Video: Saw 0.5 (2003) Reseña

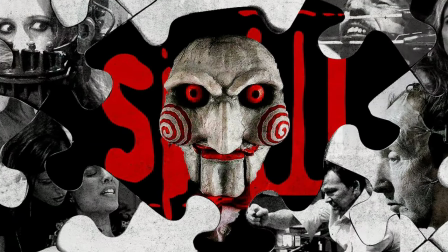Por las pasadas dos décadas, la franquicia de Saw se ha convertido en una de las más exitosas dentro del género de los sustos y gritos.
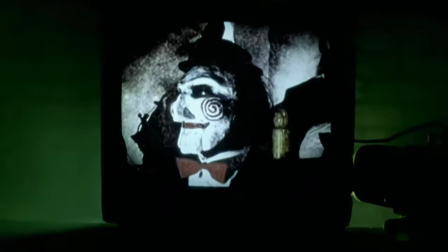Su icónico concepto, claramente inspirado por películas como Seven,
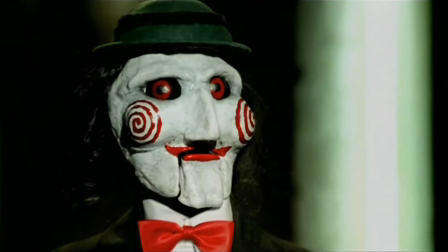y sus icónicas trampas y mascota, Billy the Puppet, tienen un lugar especial en el retorcido y oscuro corazón de los fanáticos del horror.
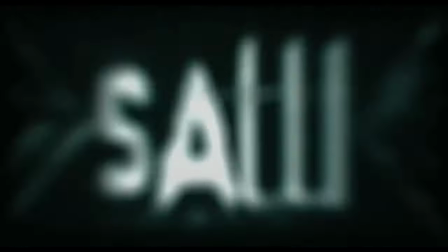Es por eso que, antes de reseñar la más reciente entrega, es oportuno revisitar el cortometraje que lo comenzó todo.
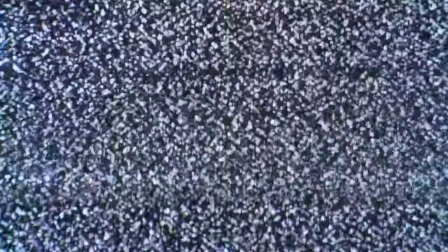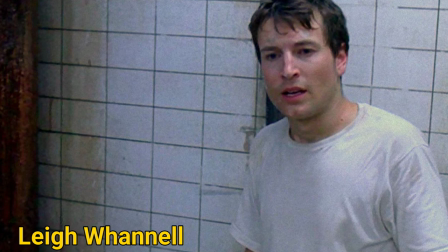En el 2001, Lee Whannell escribió el libreto de Saw basado en una historia original hecha por James Wan y él.
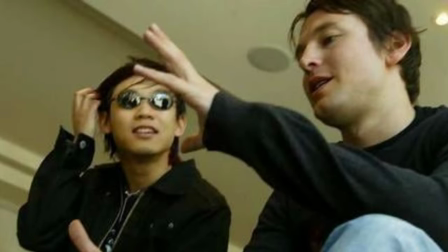Originalmente planearon hacer la película de manera independiente con solo $30,000.
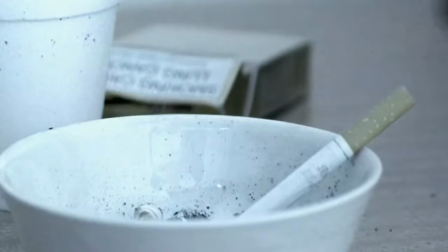Pero tras seguir desarrollando el libreto, se dieron cuenta que iban a necesitar mucho más dinero.
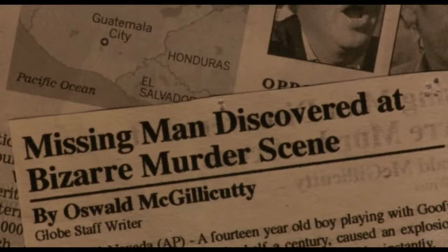Dicen que nadie es profeta en su propia tierra.
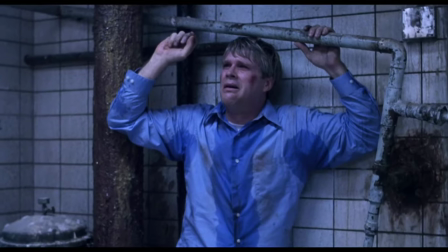Y tras múltiples intentos fallidos de convertir el libreto en una película en su país natal, Australia, los cineastas tuvieron que viajar a Los Ángeles.
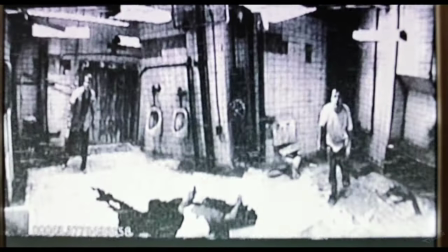Es aquí donde, para atraer productores,
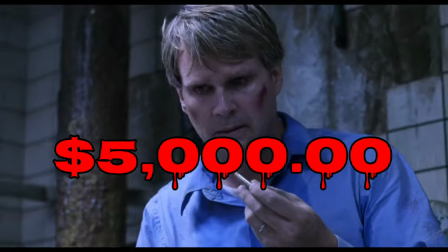filmaron este cortometraje en dos días con un presupuesto de $5,000 proporcionados por Whannell como una prueba de su concepto.
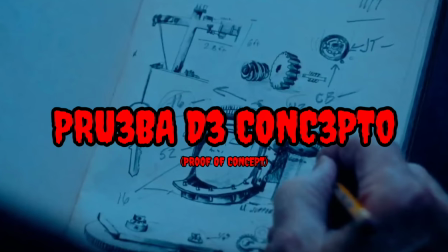¿Y qué es una prueba de concepto?
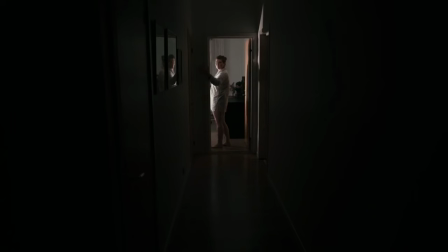Una prueba de concepto o proof of concept es una pequeña muestra de lo que eventualmente un proyecto más grande puede ser.
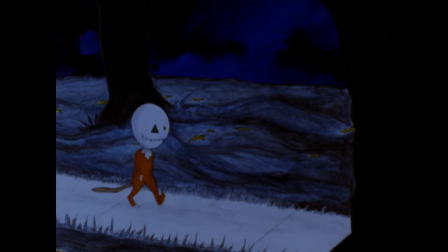En el cine y televisión esto se refiere a un cortometraje compuesto de escenas que mejor representan el concepto,
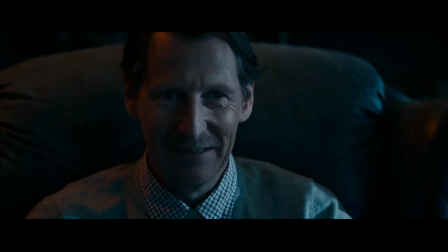historia, tono y temas de una potencial película o serie de televisión.
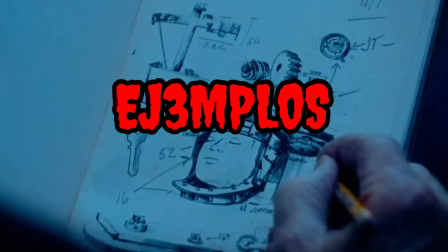A continuación voy a compartir algunos de los cortometrajes proof of concept más conocidos.
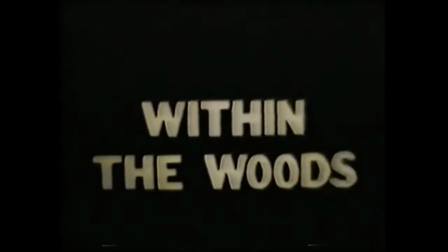Within the Woods, 1978, por Sam Raimi. The Customer is Always Right, 2004, por Robert Rodriguez.
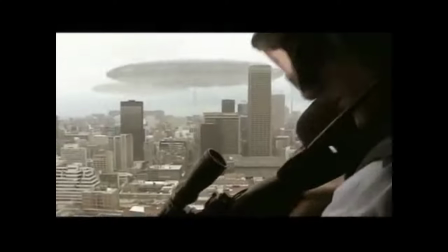Monster, 2005, por Jennifer Kent. Alive in Newburgh, 2005, por Neil Blomkamp.
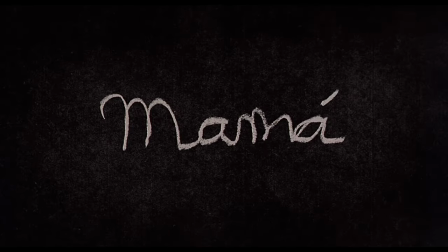Mama, 2008, por Andy Muschietti. Lights Out, 2013, por David F. Sandberg.
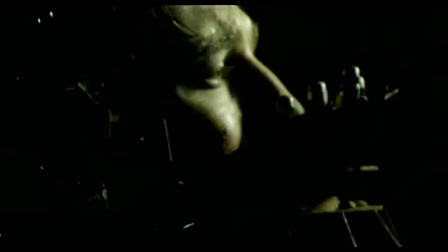Whiplash, 2013, por Damien Chazelle. Y obviamente el protagonista de este video, Saw, 2003, por James Wan.
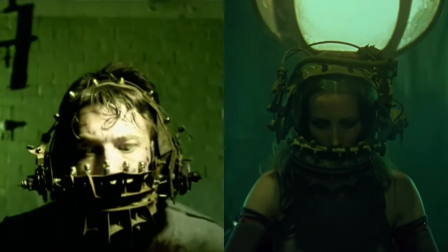¿Cuál escena escogieron? Si has visto el cortometraje y la primera película, sabes que la escena escogida es la de Amanda.
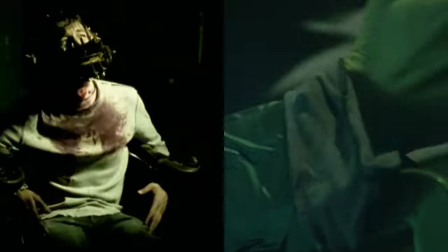En esta versión, Leigh Whannell interpreta a David, un conserje,
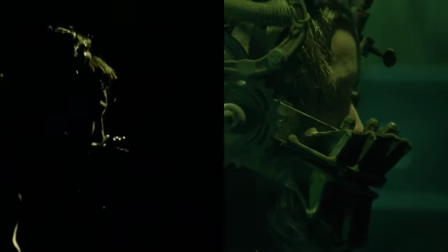quien le cuenta a un detective lo que recuerda de su secuestro y los eventos ocurridos en el juego de Jigsaw.
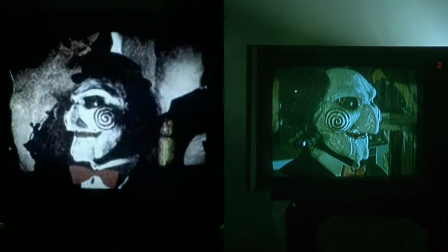La presentación de este corto es un 10 de 10.
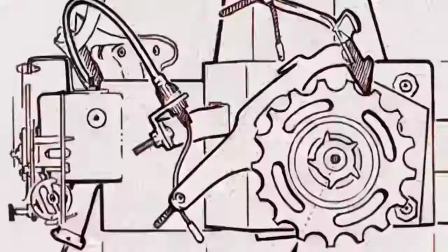Empieza con unos gráficos con estática, planos de las trampas, el título con sonido industrial que captura a la perfección los comienzos de los 2000.
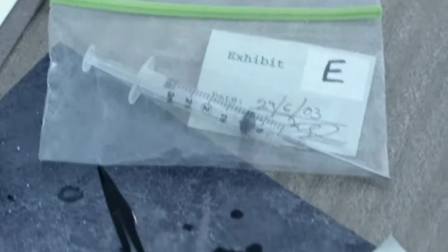Luego cortamos al interrogatorio de David con el sonido urbano de fondo, y no me refiero al reggaetón.
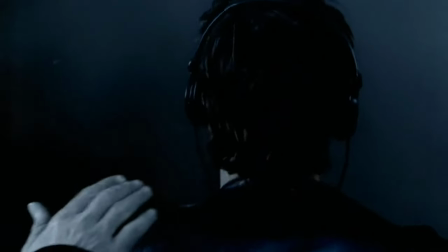Y este comienza a contar cómo fue secuestrado luego de terminar su turno en el hospital.
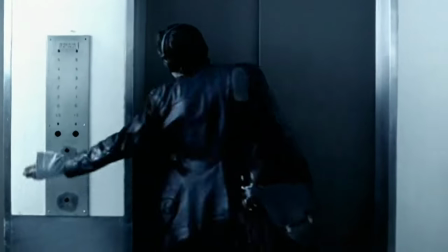El uso de la música destaca en este flashback, como cuando presiona el botón del ascensor y la música cambia y al volver a presionarlo se va del todo.
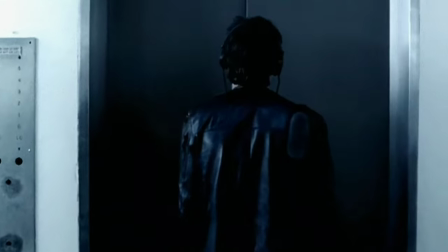Luego el Dolly In antes de ser atacado presenta el primer uso dinámico de la fotografía en este cortometraje.
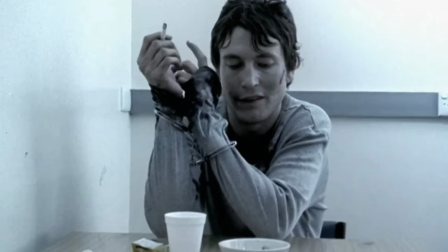El interrogatorio continúa y quiero destacar la actuación de Whannell,
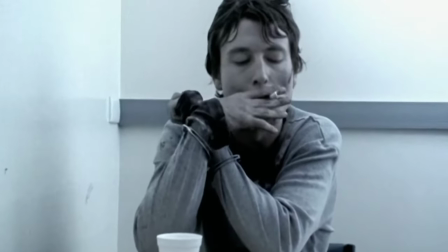quien hace un buen trabajo al vendernos a su personaje como alguien que acaba de pasar por un trauma y lo está reviviendo.
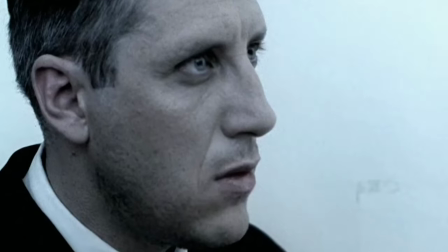En particular aprecio esos pequeños gestos compulsivos que hace en esta escena. David revela que no sabe quién o por qué lo secuestraron.
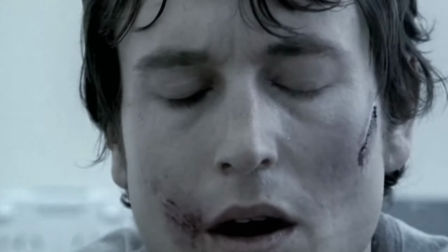Cuando David cuenta cómo despertó amarrado en un cuarto, es brillante.
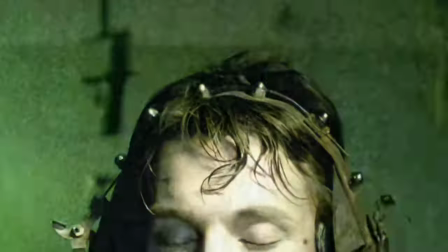La presentación de esta escena es magistral.
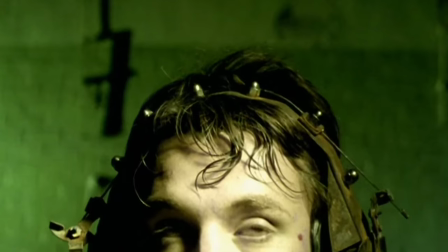Solo vemos la mitad de la cara del personaje y sabemos que tiene algo puesto en esta, pero no es hasta que la cámara hace un dolly out que nos revelan la trampa inversa de oso,
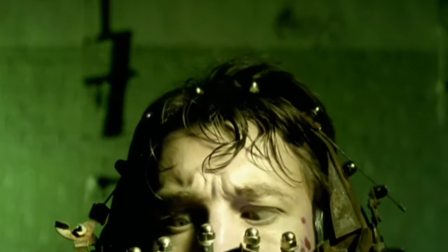misma que fue hecha con materiales reales por un amigo ingeniero de Wan y Whannell.
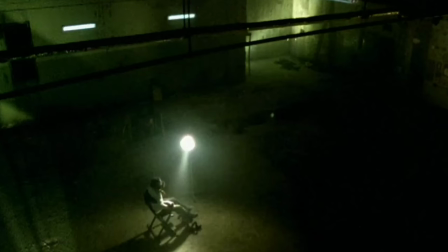La estética de esta escena es genial, con el uso de colores verdes y amarillentos en contraste con el frío azul de la escena de la interrogación.
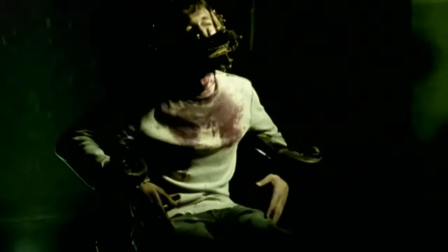También las sombras y el uso de truenos y relámpagos le añaden mucho a la atmósfera,
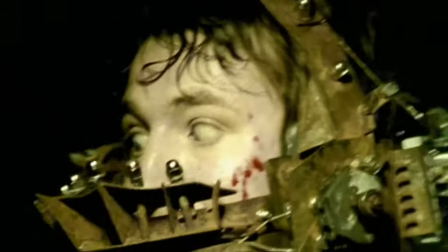casi como si el personaje se sintiera más vivo mientras lucha por su vida que antes o después.
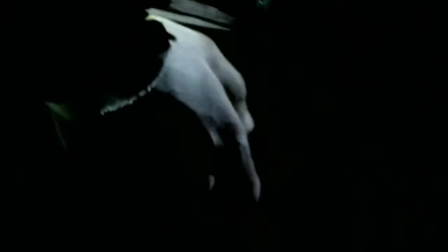Y todo esto en los primeros 3 minutos.